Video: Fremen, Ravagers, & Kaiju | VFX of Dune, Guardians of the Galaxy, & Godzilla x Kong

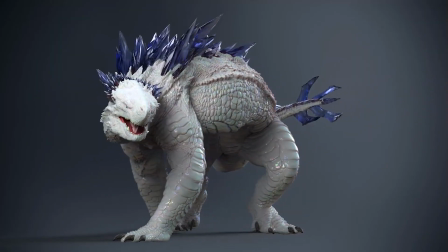744s
A big challenge with monster movies is preserving the scale of the creatures and environments in 3D.
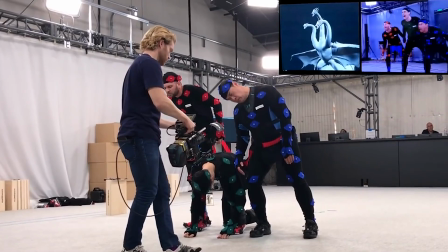749s
It's paramount to the creators to make sure that the creatures feel larger than life. Virtual cameras utilize motion capture to create more realistic looking shots.
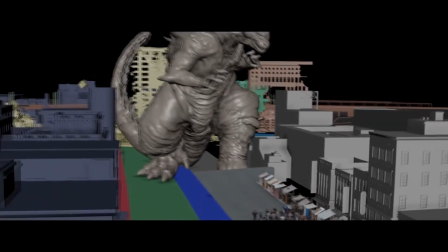758s
These cameras are created in 3d and can be moved around a 3d scene.
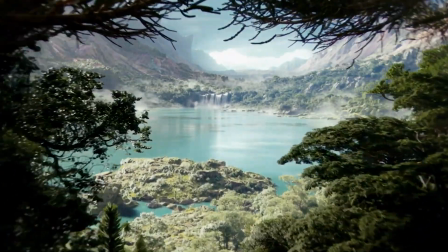763s
This allows flexibility for the cinematographer to get perfect shots in the 3d spaces just like the real world cameras on set.
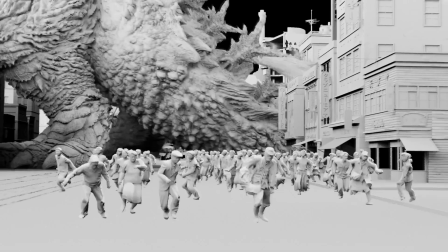770s
This way shots can match and blend seamlessly to the audience.
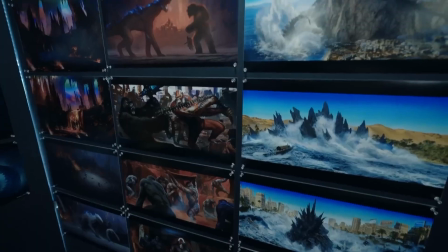774s
Seven different countries such as Rio and unique locations like the Rock of Gibraltar were targeted for
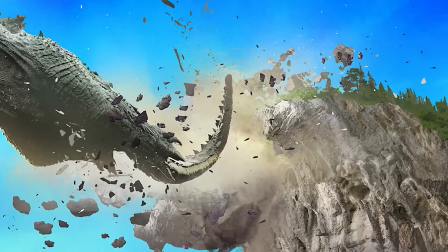780s
the location of the film due to so many locations already being used for several installments of the film previously.
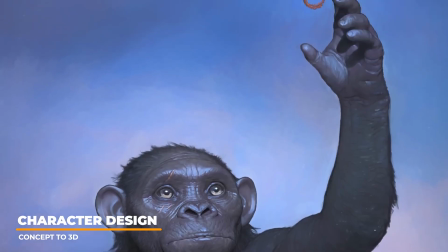786s
Suko the mini Kong was a big driver of the new film with the idea of a son of Kong. They wanted large eyes for the character to be both cute yet tough.
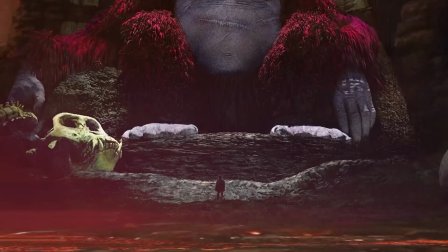796s
They attempted to make him anatomically correct for more realism and appeal. For Scar King they wanted to tell the evil side of humanity but from the monster perspective.
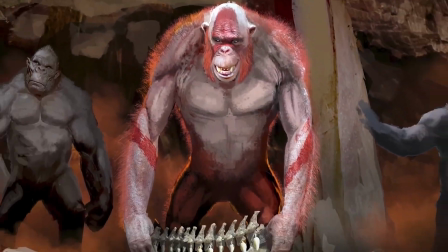804s
The artist captured the look by studying apes that existed in nature that preyed on other apes.
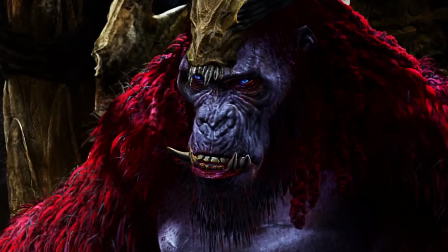809s
They wanted to contrast the design of Kong and create a taller, more agile, bright red ape monster.
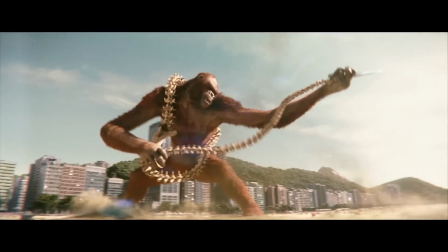816s
They decided to give Scar King a whip to build upon the axe weapon used by Kong previously.
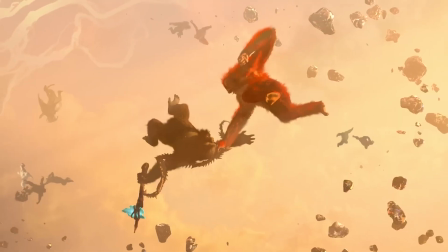821s
One of the most iconic scenes was a zero gravity battle. The creators wanted to showcase the titans fighting in a way you've never seen them fight before.
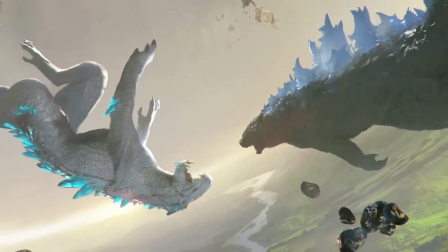830s
This required combat and a totally weightless environment.
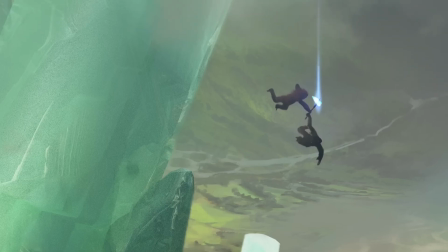833s
The sequence was 95% CG and allowed the artist to create moments for the creatures that they normally would not be able to do.
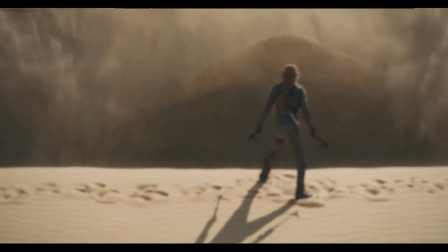840s
Well that about wraps up this video on how Dune, Guardians of the Galaxy, Kong,
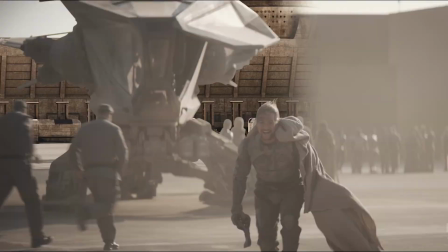844s
and Godzilla mix practical visual effects and live-action sets paired with state-of-the-art 3D
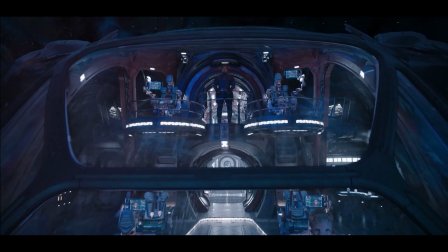849s
visual effects to consistently create some of the most striking visuals in their latest series releases.
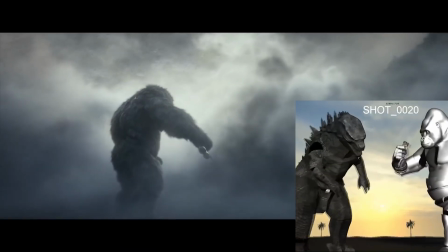855s
Whether the visual effects are subtle or big and bold, each franchise uses their own special cinematic techniques to enhance the narratives.
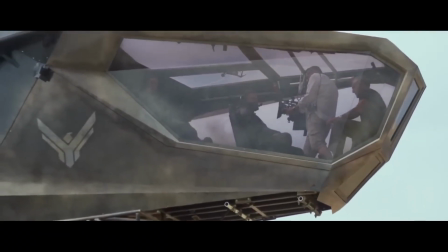863s
All departments work together to bring something new to each installment of the franchises.
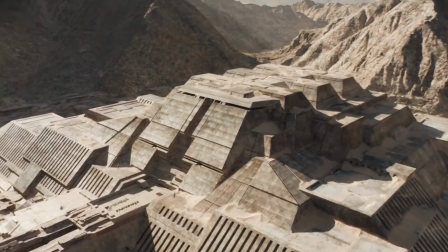867s
Are you using any of these state-of-the-art workflows in your personal or professional projects? Let us know your thoughts in the comments.
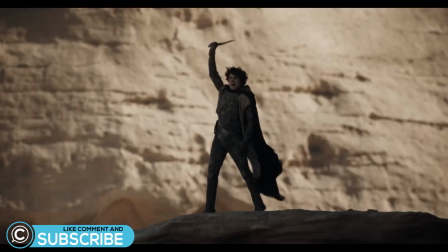876s
Make
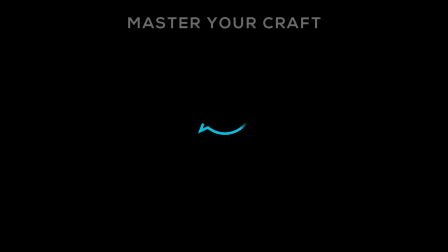880s
sure to like and subscribe and we'll see you in the next one.